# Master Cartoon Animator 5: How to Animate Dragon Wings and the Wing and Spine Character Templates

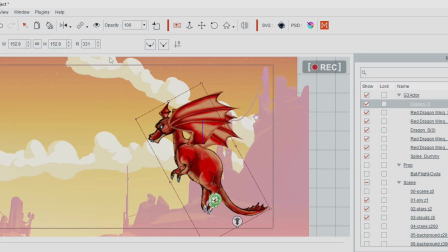[12:23]
And as I showed you before, the wings are just linked to the back of the dragon using the link tool.
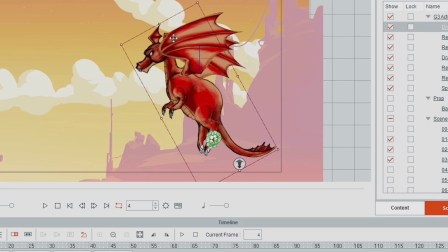[12:31]
And the second wing, all I did was duplicate the first wing's animation, moved it to behind the dragon,
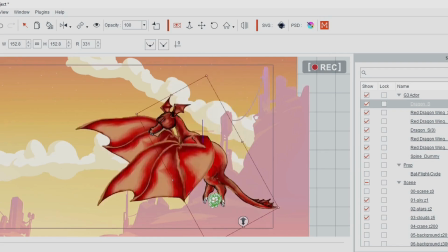[12:39]
and then I offset it slightly so that both wings weren't operating perfectly aligned with each other,
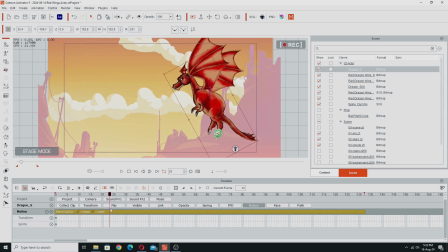[12:46]
so it would look a bit more realistic, because not a machine wouldn't necessarily flap both wings at exactly the same time and exactly the same sort of mirror function of the other wing.
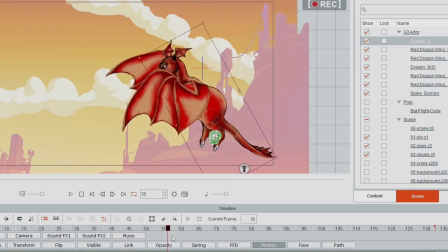[12:59]
So it looks more realistic if you slightly offset things.
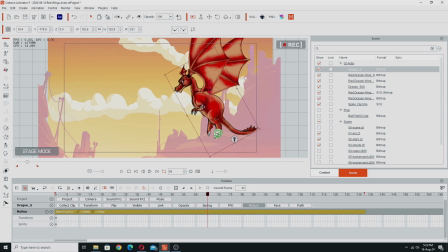[13:02]
Then because the wings themselves are linked to the dragon, to make it float, I just use the motion pilot tool.
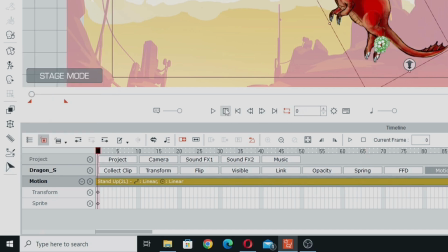[13:10]
So if I open up motion pilot, we'll go back to the start and open up motion pilot over here.
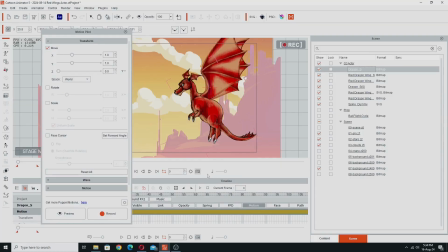[13:17]
I think I can turn the timeline off to demonstrate this.
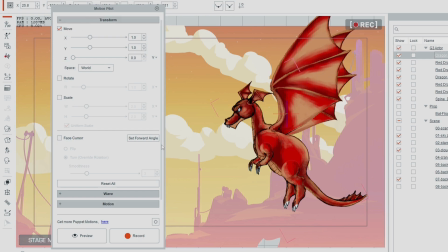[13:20]
All I had to do was have this move function on, turn off face cursor so that it didn't actually flip the dragon while it was going. If I just do preview and hit the space button,
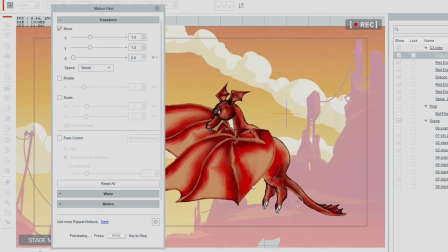[13:33]
you can see I can make the dragon fly around,
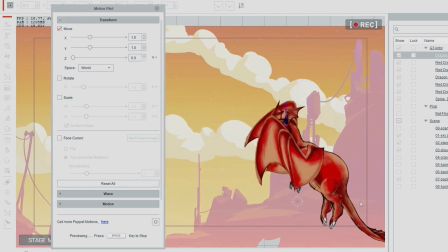[13:38]
and all the animation in the wings and the body and everything else is just moving exactly as I animated it.
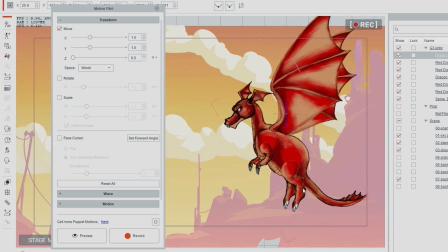[13:45]
That's all I did to get that sort of floating function. While I can't save the whole dragon as is as a multi-prop,
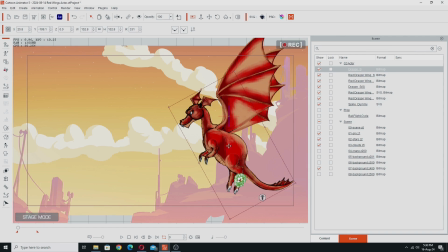[13:52]
because like each wing is an actor in its own right and you can't save multiple actors to a file,
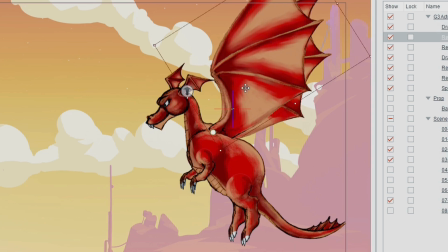[13:58]
I can save the actual wings and the animations for those wings into the action menu,
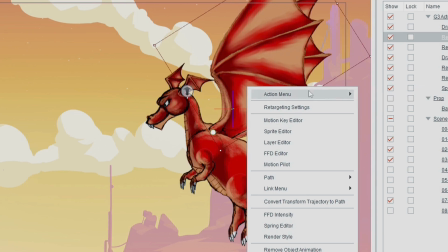[14:05]
which is what I did. I've got the actual flapping motion in here as a loop that I can just apply.
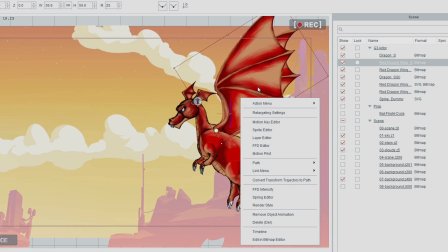[14:12]
So I can use this set of wings and do all kinds of animations in them and store them in its action menu and reuse them whenever I want.
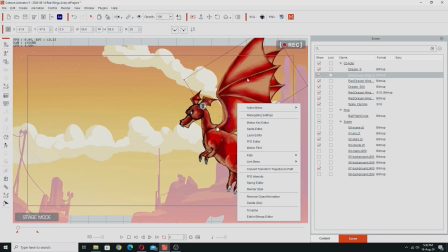[14:20]
So that's the other benefit of using an actor file.
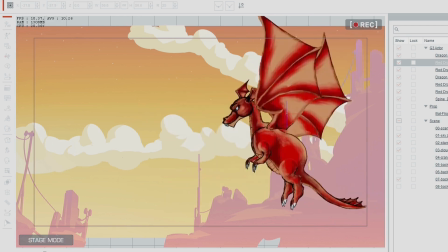[14:24]
So I hope you found this little show and tell interesting, and that you perhaps learned an approach for how to do something like this and how you can sort
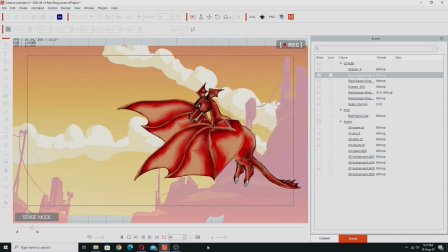[14:32]
of explore the different tools and features of Cartoon Animator to sort of overcome any animation challenges you have.
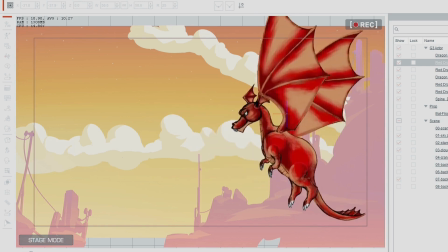[14:41]
As you can see, that was done entirely with deforms and transforms.
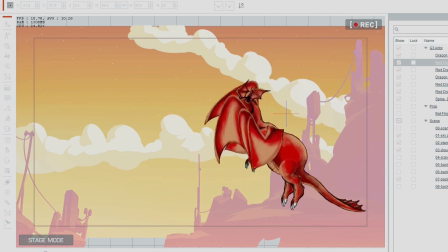[14:46]
No drawing done at all. It's just one sprite for the wing, and everything else is done in Cartoon Animator. So I hope you found that interesting, seeing my behind the scenes approach for how I solved getting my dragon to fly. Hopefully you got a few ideas from it and got some idea of how my process actually works. Even though this wasn't a straight tutorial, hopefully you got enough out of it to be able to do something similar yourselves. So I'm going to leave that there and I'll see you in the next video. Bye for now.